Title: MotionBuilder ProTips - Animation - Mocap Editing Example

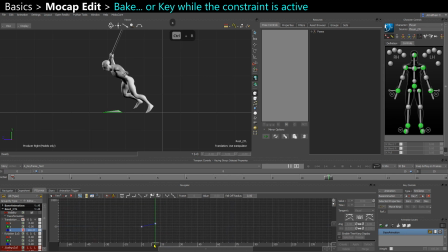So maybe here, a bit further, 15. My animation is super short. And then just disable your constraint.
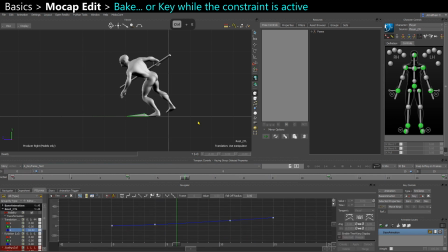And you'll see the result here. You have a smooth result.
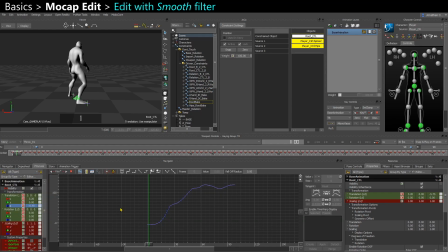And let's say I still want to like tone down those curves. I can come in and use a filter to smooth them. I can also use key reducing. Maybe make that stronger.
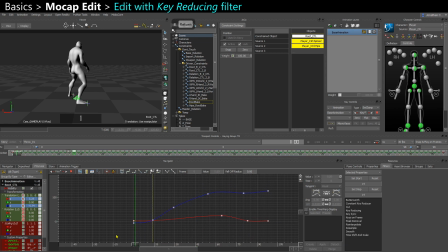So now I only have a few keys. Make them auto. I'm gonna make sure the first keys are 0. Override their value. Maybe I only want to make the root start moving at frames 5 or 6 to give it some blend in time.
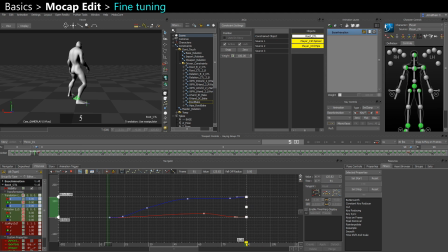Same for the last ones. I want the root to settle a bit earlier, and I want to make sure the root at the end comes back to 0 on the x-axis, so that the full motion of the character doesn't like make them go to the side
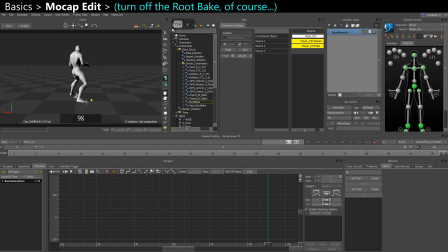in terms of root motion. Oh, and of course I don't see the result of my edit because my constraint is still active. So back in here, I'm going to deactivate my root bake.
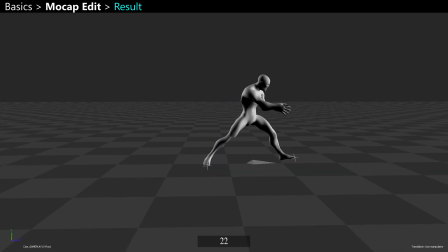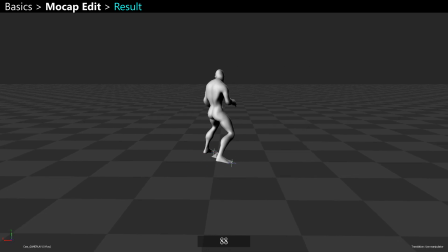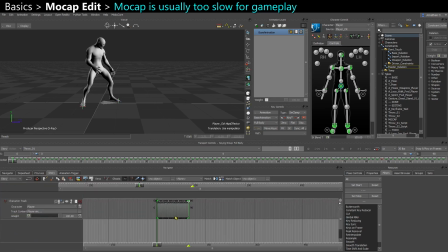Now let's say I actually want to edit the timing, because the timing is a bit slow for a game action.
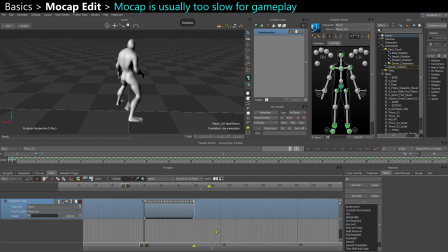I can come in and re-add the take. So if you have the take in the story mode and you have part of the character selected, it's going to show you the keys that exist on that character. So here it shows me keys on every frame.
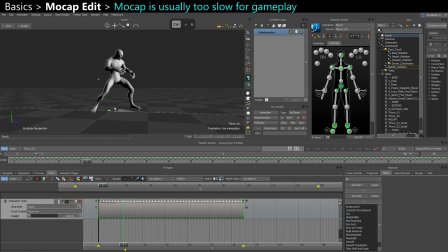So I'm just going to look at the motion and start looking at where I can speed things up. So probably here when he moves forward, so I'm going to use the razor to speed up that part here,
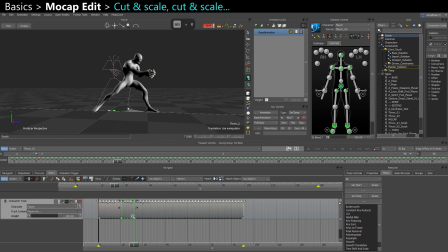and then switch to the scaling mode and speed that up and then move that. So now the dash forward is a bit faster. Maybe I'm actually going to take like the entire portion of the clip and
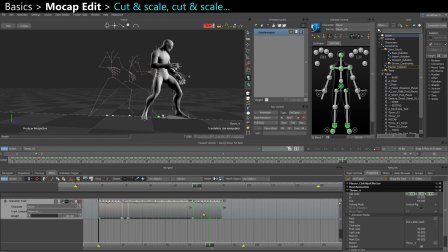scale that up. So usually like scale up the entire clip or like speed up the entire clip, and then I refine this, so I recut and respeed up some parts.
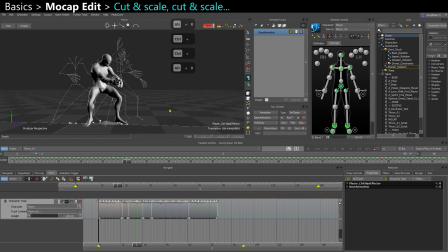Maybe slow down some other parts.
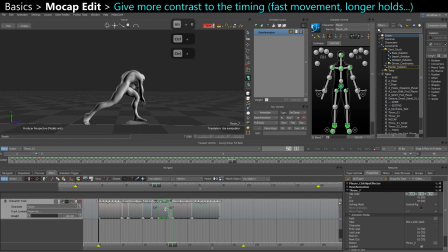Trying to give more contrast to the timing and make it feel nicer than just the realistic mocap timing, which is a bit more continuous, a bit more even.
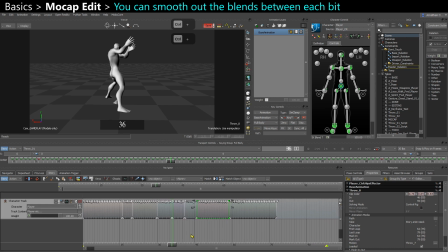And if I feel like some transitions are a bit harsh, sometimes I go back to cropping mode and I just extend like the transition between two clips on both sides.
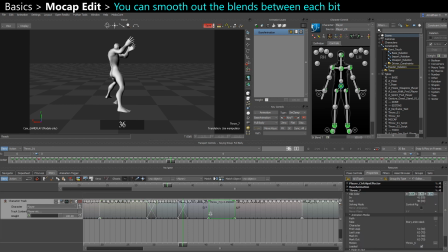So there's at least one frame that's a bit in between and helps the blending between the different timings. Because of course here the timing changes in one frame every time.
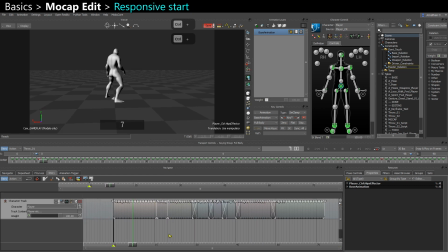And maybe I want to crop the beginning because the beginning is a bit long as well. So I want to directly start where he starts moving here and cut the first frames.